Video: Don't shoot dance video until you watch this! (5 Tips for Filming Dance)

If you are a filmmaker and you will have to shoot a dance choreography one day for sure,
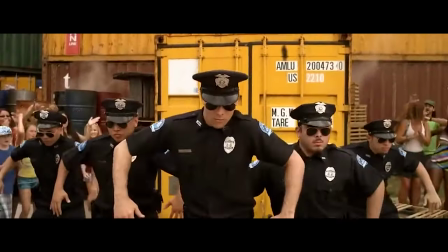it might be music videos, romantic movies, or dance video, or even a Bollywood movie, they all have dances you know, but you can shoot them without knowing these tips. So it's time for the intro. BOOM!
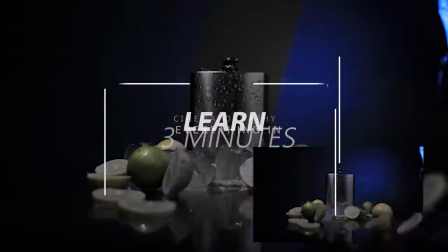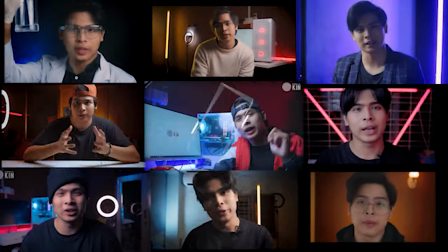Welcome to my channel. My name is King.
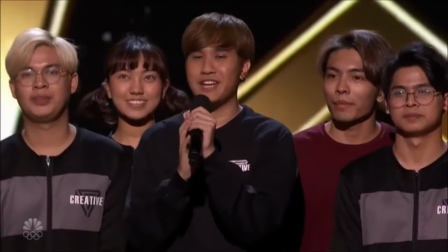I am a cinematographer, but I also work as a dance choreographer for a team who currently competed in America's Portland Show.
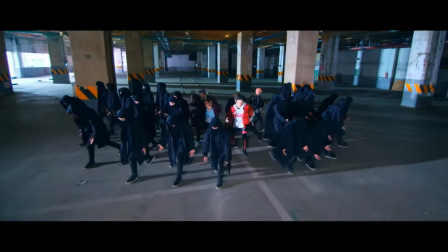Then, what I learned was shooting dancing, which was a little tricky and different. so today I'm gonna show you five subject is you need to know when you are shooting a dance choreography just in three minutes so let's start a video the first tip is you are geared firstly I would tell you not to shoot a dance video handheld yet I know dance is about moving
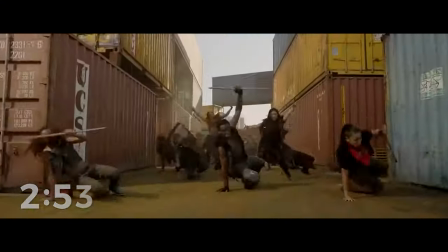and we can make their dance movement look better with camera movements but if your camera is way too shaky it will just make the viewers feel dizzy so I would totally recommend you to use a Steadicam or gimbal crane, but if you don't have any expensive gear then just use a tripod. But if you don't still have a tripod, it's still okay. Just put your camera on somewhere that is not shaky or stupid.
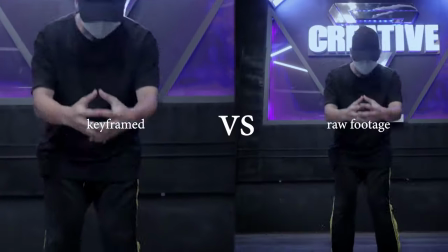Then you can make your dance footage look dynamic with keyframes in sports production. I think the result will be pretty amazing. But just don't shoot handheld. Tips number two is you need to know your camera setting. the most common problem I see when people shoot a dance video is the focus.
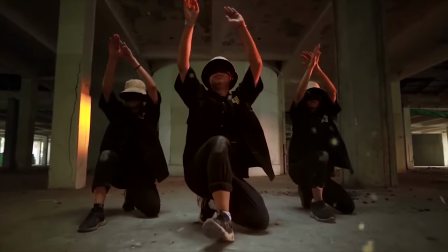you know no one would enjoy a blurry dance video so autofocus is your friend. and you need to bump up your f-star value as high as you
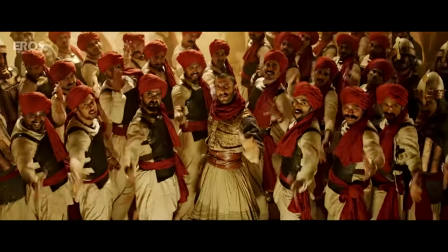can when shooting a dance video to keep every dancer in focus. here's one more trick that I learned during my dance career. you know dance is about strong and fast, but if your camera setting is round,
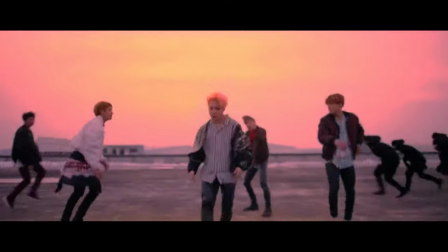it will make them look slower in the video.
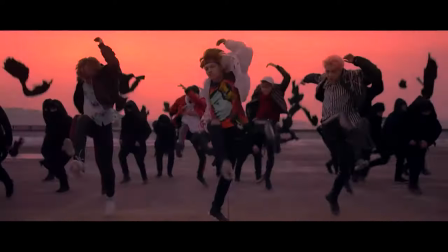Then all you have to do is you just need to shoot with minimal frame by seconds and higher shutter speed. Trust me, it will make a very huge difference. Test number three is you need to know your camera angles, camera movement, and shot size.
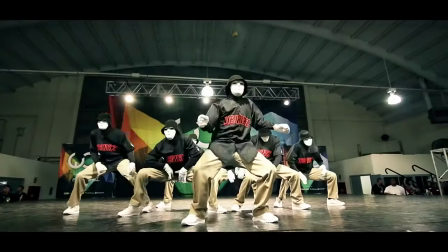Low angle shots are pretty popular when shooting dance because it makes the dancers look powerful and people are
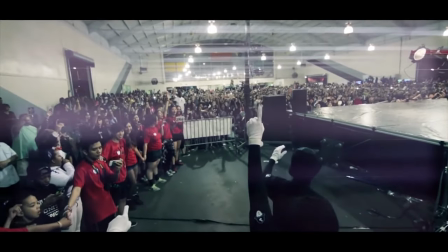used to watching dance performance in front rows which is kind of like low angle view so it makes the viewer feel natural.
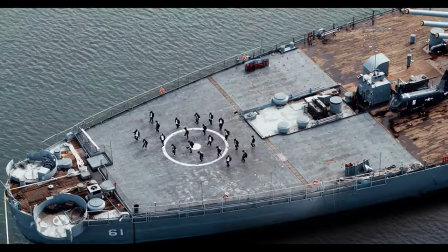High angle shot is used when you want to show the numbers and unity of the crew.
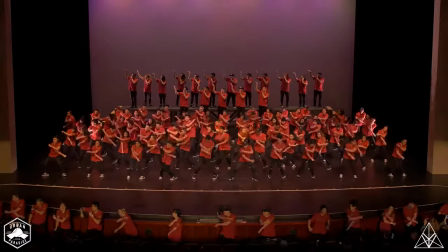You can shoot it with a jib crane of a drone and it will make your dance videos a lot more cinematic.
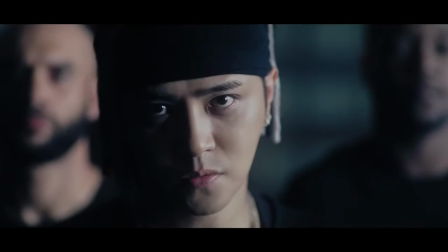For the shot size it's better to take different shots like closest shots, crowd shots, or medium shots for your video.
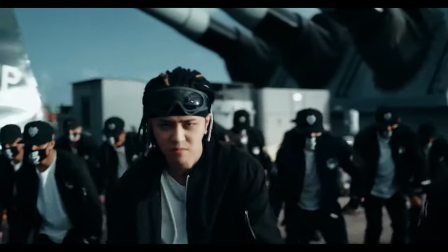So you can combine them in both and make it more dynamic. And last but not least, you can add more interest to your dance video with song out intro or keyframe in
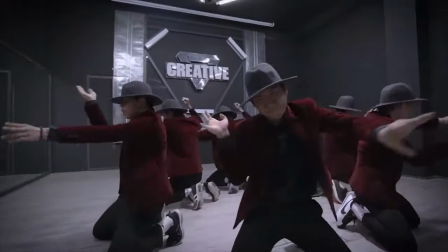post-production or even with an ad shot where you circle around your dancers and shoot.
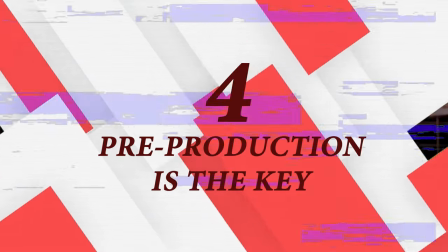Now it's time for tips 4. Pre-production is the key. You know I shot many dance videos throughout my whole career and I found that
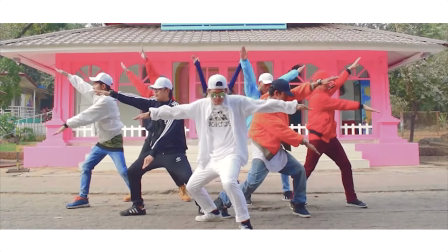it's just wasting your time and energy if you shoot sending without a plan.
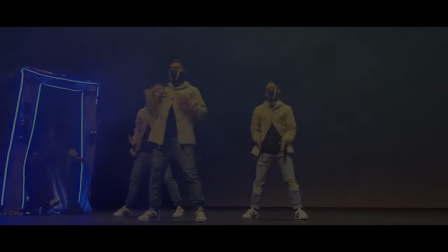I always ask myself before shooting sending, how many dancers are there? What's the choreography?
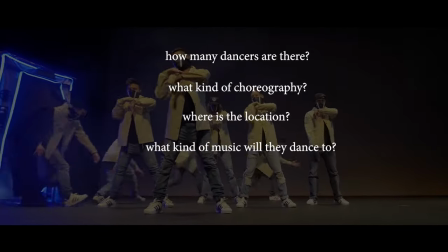Where's the location? What kind of music they will be using? Or how many times can I rehearse with my dancers? Because I do know that it will be pain in the ass to shoot sending without preparation.
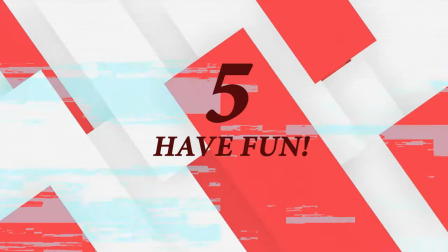Tip number five is the most important. Have fun. Guys, I'm not joking.
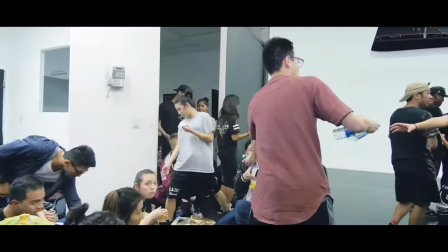Your cameras were as eyes for the viewer. So if the cameraman is not having fun, the viewers won't have any fun too.